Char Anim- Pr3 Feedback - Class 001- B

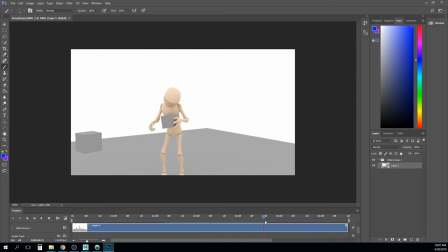[2:43]
on that frame where that happens it's right about here so you get this and then this is sort of the the dragging away right and so again we got these these masses here and so if I go back one more
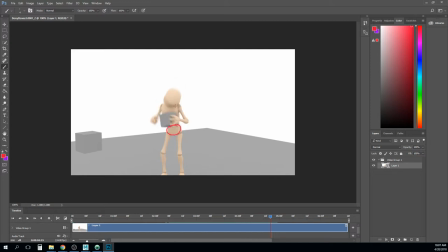[3:02]
frame right it's this mass this mass and then your head mass right and then I go forward a frame and what I think you want it to feel like is that this center mass is sort of what's pulling the most so like his chest is pulling and then you can drag the head back just a little bit
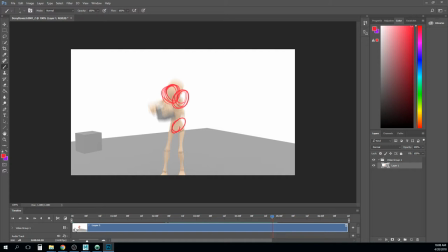[3:21]
and then on the next frame here I think that I think your chest and your your hips are in the right spot but I would still consider of dragging the head just a little bit that
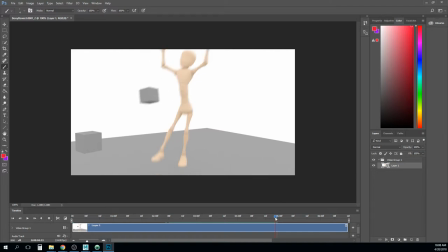[3:34]
way you still have somewhere to go to there right so I think that would that would be a really subtle way of kind of getting that and then as he's kind of coming down this way like his line of action is very straight and so I'd like it to get a little
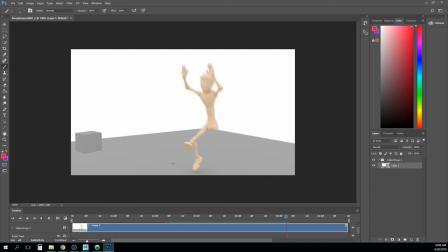[3:51]
bit of that going on the line of action and so to get that really it's just sort of rotating these two pieces you know kind of rotating this one down this way rotate this one up this way and that's gonna get that curve
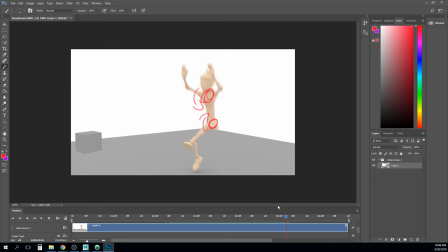[4:06]
in the back a little bit more and then like the stretch makes sense right here I like what you got going on there and then that looks good like the impact and then the squish from that on the chest looks good my only problem with this little scoop back
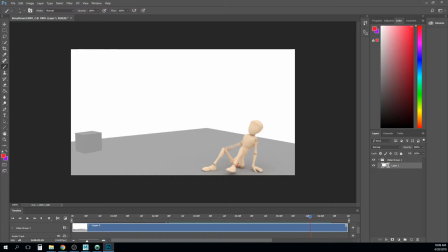[4:25]
here is that I think the butt needs a little bit of a hop on it. Like every time he pushes with that foot, it's going to push his butt up a little bit too. Just a little bit. Not a lot. Otherwise, I think this is looking really pretty good.
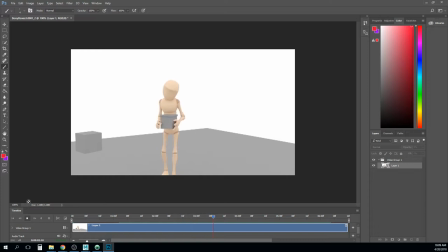Yeah. Nice work, man. No, I don't want to save over that.
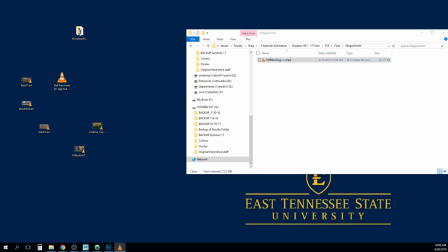[4:52]
Okay. Megan.
I had to meet with Ron Swanson yesterday, but I had a little card.
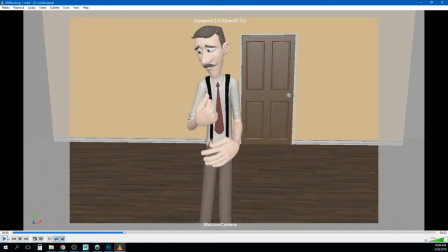[4:58]
I can give you feedback on this, what I'm actually going to do, because just yesterday we gave you in-person feedback on these first three shots.
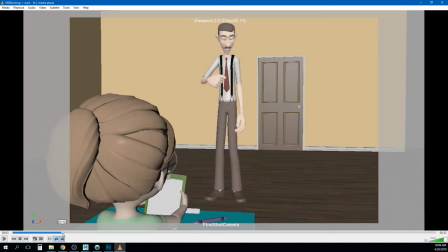[5:06]
The thing I was noticing on that, actually wait, let's just do that.
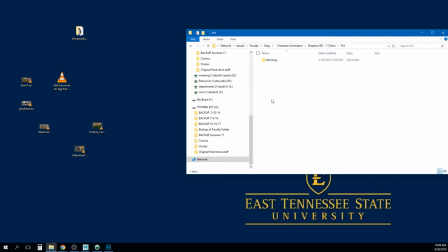[5:12]
We're in PR3, but you turned in some stuff on PR4, so let's just go ahead and look at that now.
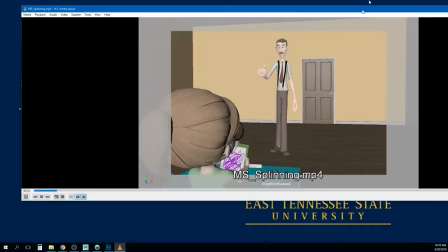[5:19] I had a meeting with Ron Swanson yesterday,
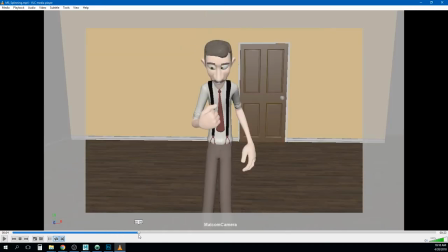[5:21] but I had a little car. sorry I know primarily what you're looking out of these first three these first three shots right so let's kind of look at
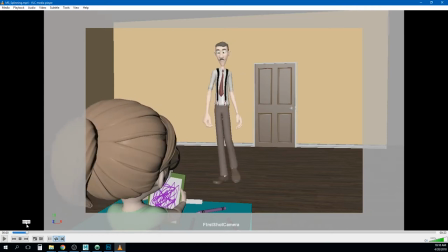[5:30] those I think the walk-ins looking good I I think right here you can play just a
little bit more with the line of action let's drag this into photoshop so